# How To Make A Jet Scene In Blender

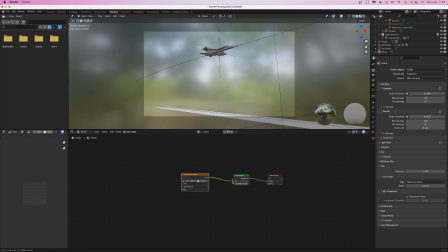Add an environment texture and choose the HDRI that we just downloaded. We want to be able to rotate the texture, so add a texture coordinate node and a mapping node. Plug the generated output from the texture coordinate node into the vector input of the mapping node, then connect the mapping node to the environment texture.
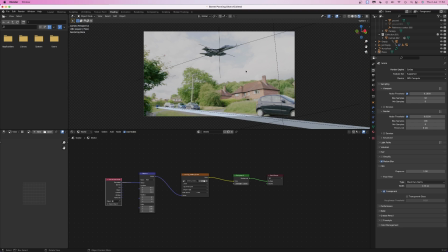We can have a look at what we've got in the rendered view, but if you want to be able to actually see the HDRI,
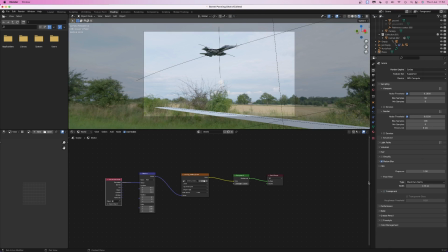not just the lighting effect, disable the transparent option in the film section.
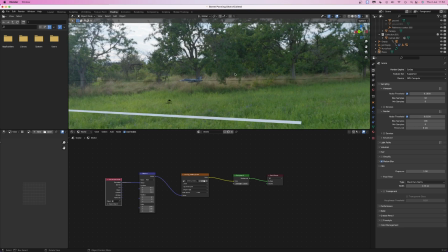It looks pretty good, but I'm going to rotate the HDRI so the brightest section is more behind the camera,
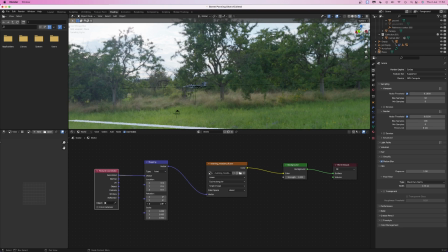because that's what the lighting was like when I shot the video. You can adjust the rotation of the HDRI with the Z rotation field in the mapping node.
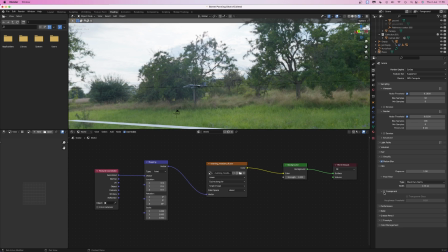20 degrees looks right to me. Then re-enable the transparent option and render another frame.
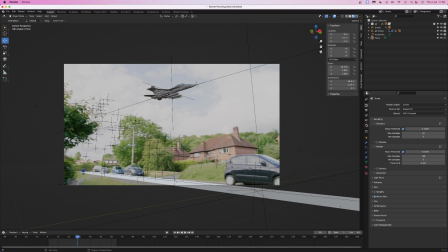Looks a little bit too dark, so increase the HDRI strength to 1.5.
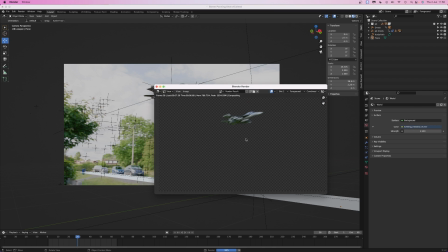The jet looks a bit noisy, so I'm going to increase the maximum samples to 1000.
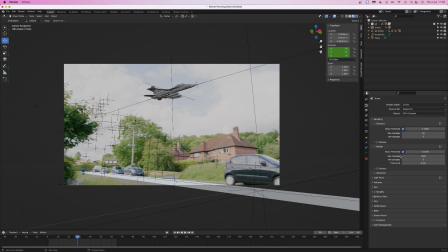Still a bit noisy, so again, increase the max samples to 2500.
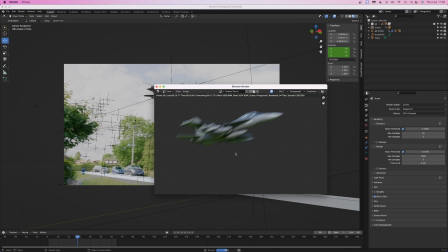The shot looks like it's ready to render, so I'm going to prepare it to upload it to a render farm.
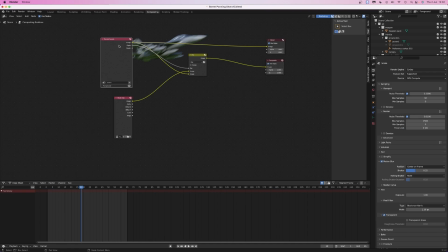I'm going to plug the render layers node directly into the composite node, as I only want to render the jet. We'll composite everything together in DaVinci Resolve later. The only other thing I need to do is select File, External Data, automatically pack resources so that the textures are saved into the blend file.
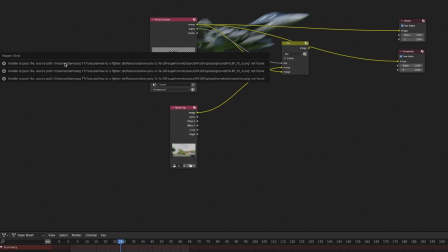But we get a warning saying some of the files can't be found, probably because I've moved textures and blend files around as I've been working on the project. But this is an easy fix.
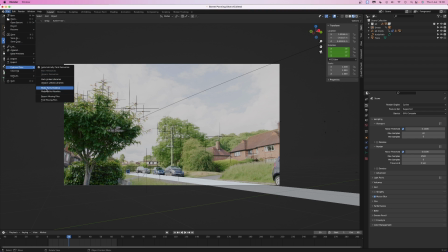Click File, External Data, Make Paths Relative, then File, External Data, Find Missing Files.
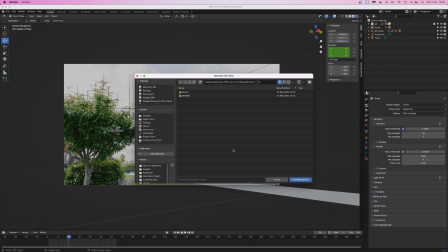Then just select the folder where the jet is, and that should relink all the files. Saving the blend file again still gives us an error message saying that one file,
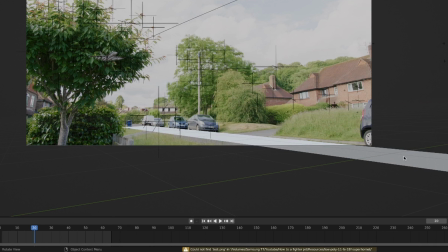test.png, can't be found, but it doesn't seem like the jet needs the file, and I can't find it in the texture folder anyway,
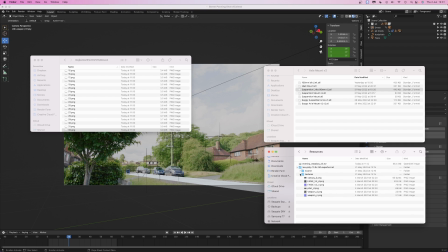so it seems like we don't need it. And now we are ready to render out the project. I'm going to be using our own render farm, Graded Blue Render Farm. Graded Blue Render Farm is very easy to use.
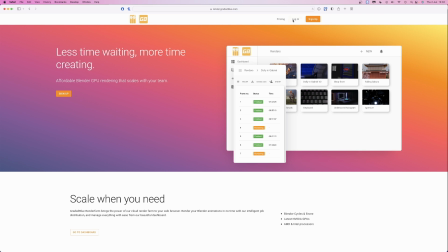All you need to access it is a web browser.
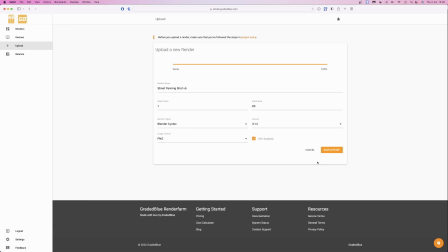All you need to do is upload a blend file or a zip archive containing your project and resources, confirm a couple of settings, and start rendering. We're also one of the cheapest services, so if you want fast, reliable, affordable rendering, have a look at Gradably Render Farm.
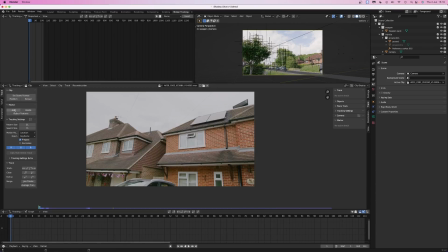The link's down in the video description. I'm not going to go into detail about how I did the second shot.
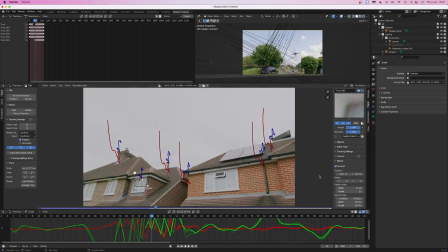It's a very similar process to the first shot, except it's even easier because we don't have the big camera pan.
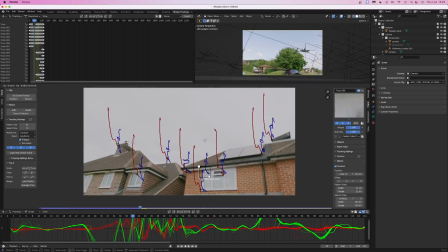Unfortunately though, the vigorous camera shake did upset the tracker a little bit and required some more manual intervention.
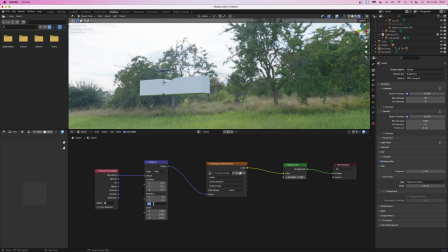The lighting also needs a bit of adjusting, so I rotated the HDRI so the sun was coming from the right direction.
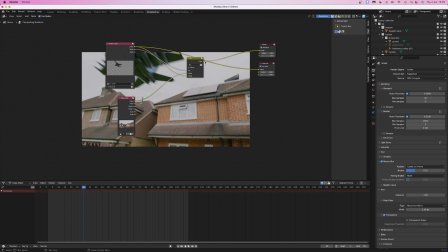There was also too much green light hitting the bottom of the jet, which was coming from the HDRI,
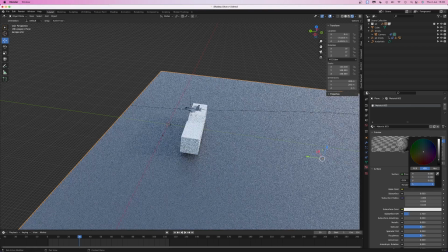so I added a large plane underneath the camera and the jet and gave it a brown color to simulate light bouncing off the roofs of the houses.
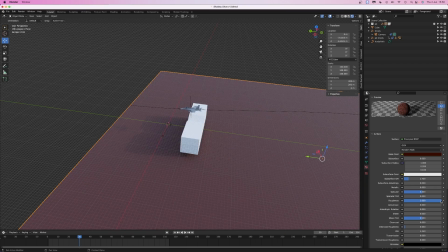By adjusting the roughness, the brightness, and the hue of the plane, I managed to get a gentle bounce light that looked pretty realistic.
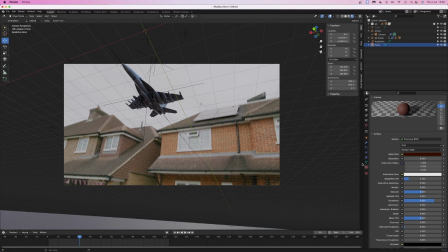The lighting isn't perfect, but we can fix that in post. Oh, we're already in post.
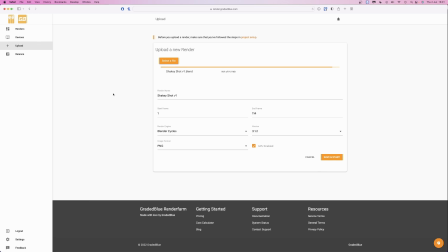We'll recolor it in DaVinci Resolve later. Finally, the second shot can now be sent to the render farm. Now both shots have rendered, we can download them and bring them into DaVinci Resolve. After Effects or another compositing program like Nuke could also work.
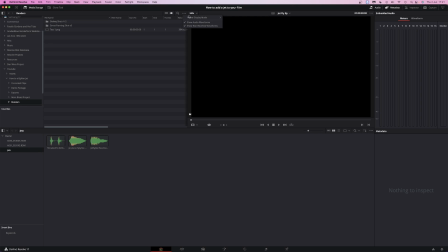If the frames aren't showing up properly, make sure that the frame display mode is set to sequence.
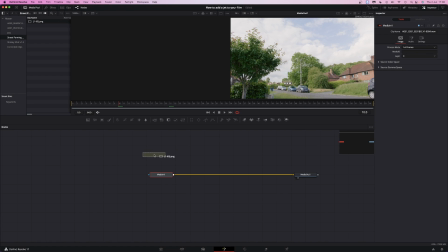With the playhead over the first clip, switch to fusion. Drag the panning shot into the node area and combine the two media in nodes with a merge.
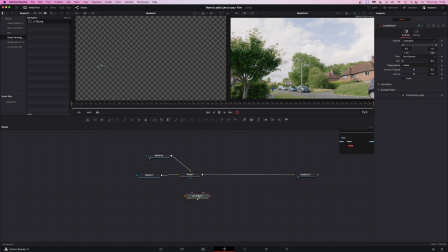Next, add a Luma Keyer and drag the output of media in one into the Luma Keyer's yellow input.
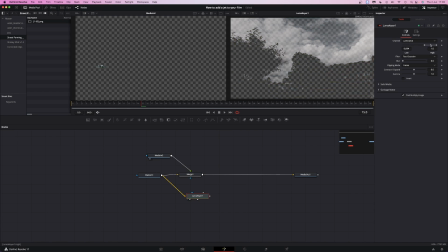Adjust the sliders at the top so that you can only see the sky and the rest is transparent.
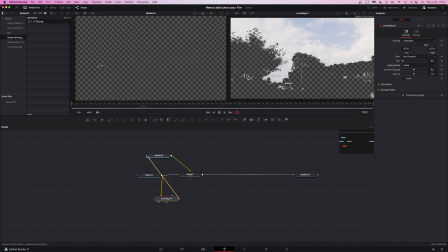Then drag the output of a Luma Keyer into the input of media in 2.